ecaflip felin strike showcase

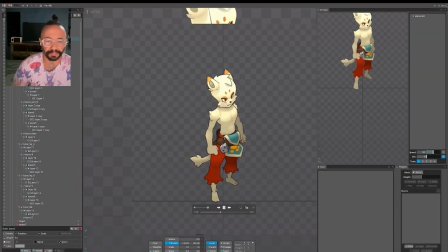[4:10]
um so yeah, so I create like the basic social animation, like they're like just there,
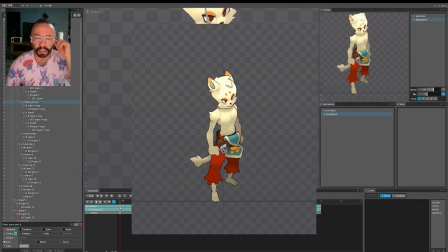[4:17]
breathe in, breathe out, which is cool, and I tried to do exactly what they did in the game.
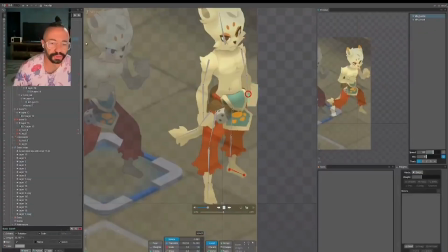[4:25]
I think it's pretty close. And then I tried to do the same with the battle pose, the battle idol.
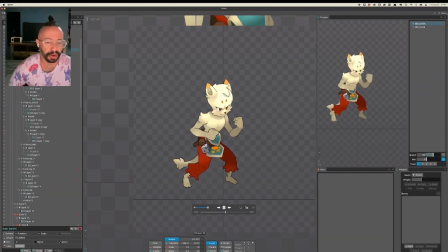[4:35]
Again, just to feel the vibe, to feel the character, the timing.
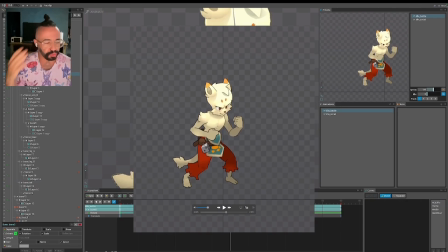[4:39]
Because my goal, again, was like to do the felon strike, right? So before to do the felon strike, I had to create this animation to feel the vibe of the character, right? And before the felon strike,
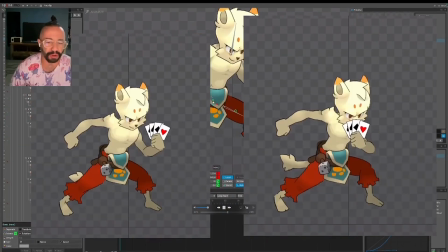[5:01]
I I've been playing the game,
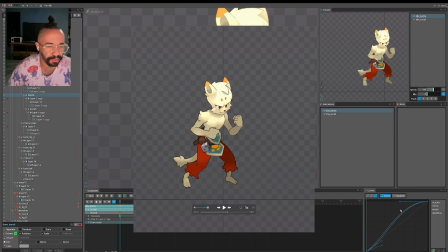[5:05]
and one thing that I complain with a lot of people are complaining to is like the silhouette, the basic animation of the character are the same, and I kind of understand that as a game dev. I know the benefits,
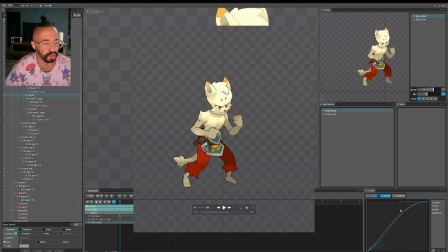[5:20]
but I know how this can be a trouble for the players, and everybody's complaining about it. Every character looks like the same.
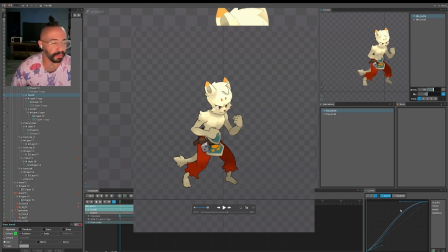[5:33]
It's not good, and I was like, I'm probably gonna change that, and I can help with that, right?
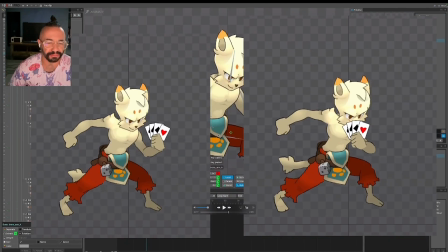[5:41]
So basically, I create like some suggestions, some options of, especially the ecaflip is like, oh, I want to.
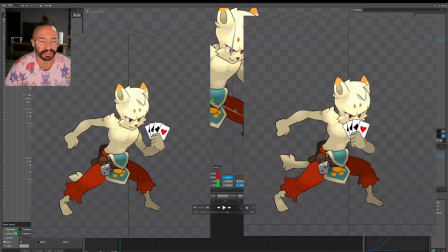[5:49]
Ecaflip is about the cards, right? Something like this, like the roll dice is right. But like, I wanted the ecaflip hold some cards with a different pose, different idol. So imagine every character has their own animation for the battle.
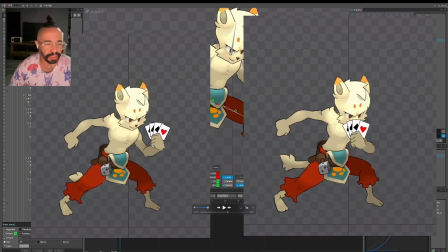[6:05]
Would be amazing. I have a plan like to create another animations like for the especially I've been playing with the Sakrier. I love the character, and I noticed the Berserker version of the in this Dolphins Unity
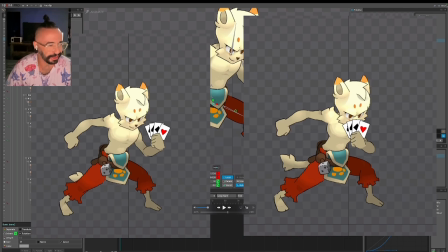[6:22]
doesn't do nothing. Just like there stand like with those metal things, and I don't like. I want to create like animation with the Berserker, and I try to do like a showcase like this, right?
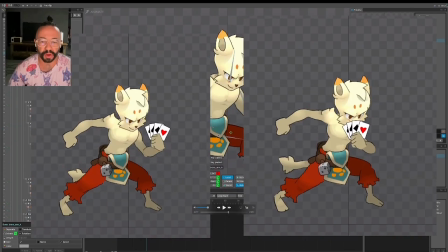[6:38]
But anyway, so I created like those two options of the ecaflip holding the cards like in the battle
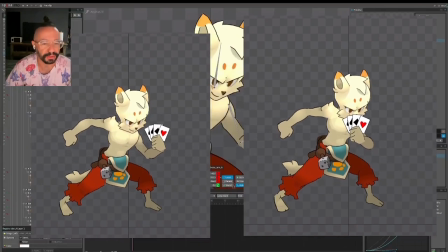[6:47]
he's ready to strike the enemy with some cards. I love this concept.
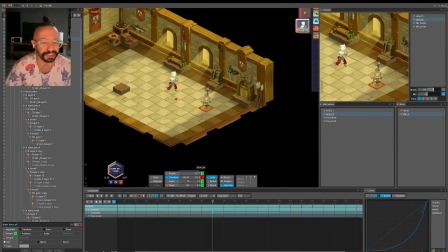[6:54]
And then I start to do the felin strike.
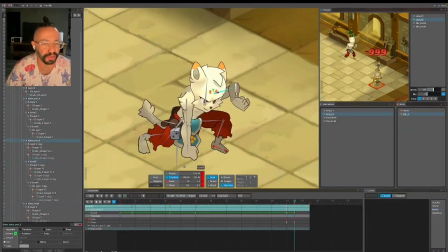[6:59]
So I tried to simulate the game. I took a print screen from the Kanojo.
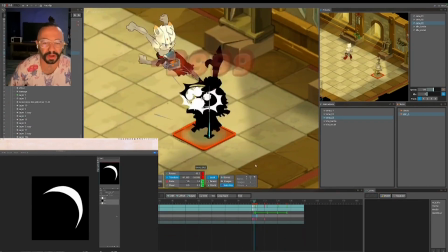[7:09]
So back here,
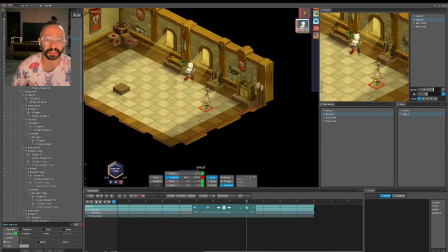[7:14]
uh, I was doing like the animations, a lot of process.
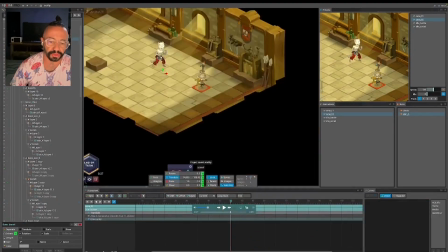[7:18]
Like the first thing that you wanted to do is not the strike itself.
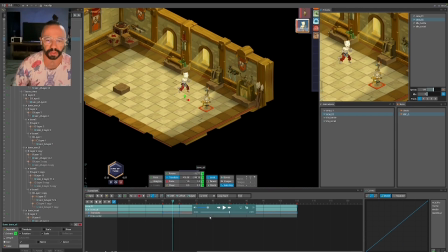[7:23]
You need to understand the timing of the animation. So I start to moving just the character without doing nothing. Like I want to feel if the timing of the action,
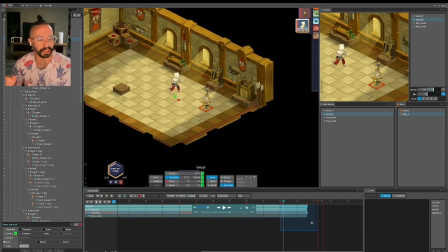[7:39]
and we are talking about the game, like you have to strike in the time that the player is not like waiting too much, right? So uh, it's very important to start like this.
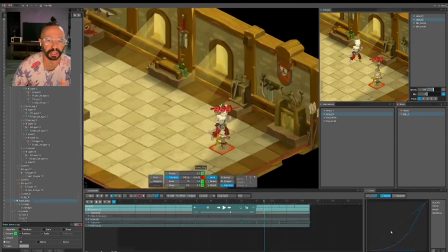[7:53]
Just do the timing of the animation, and I did that. Took me like a few minutes, and then I start to separate the steps of the animation.
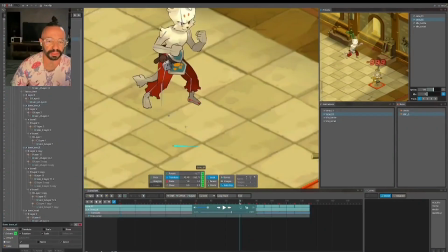[8:07]
Like the first thing that I did was the landing.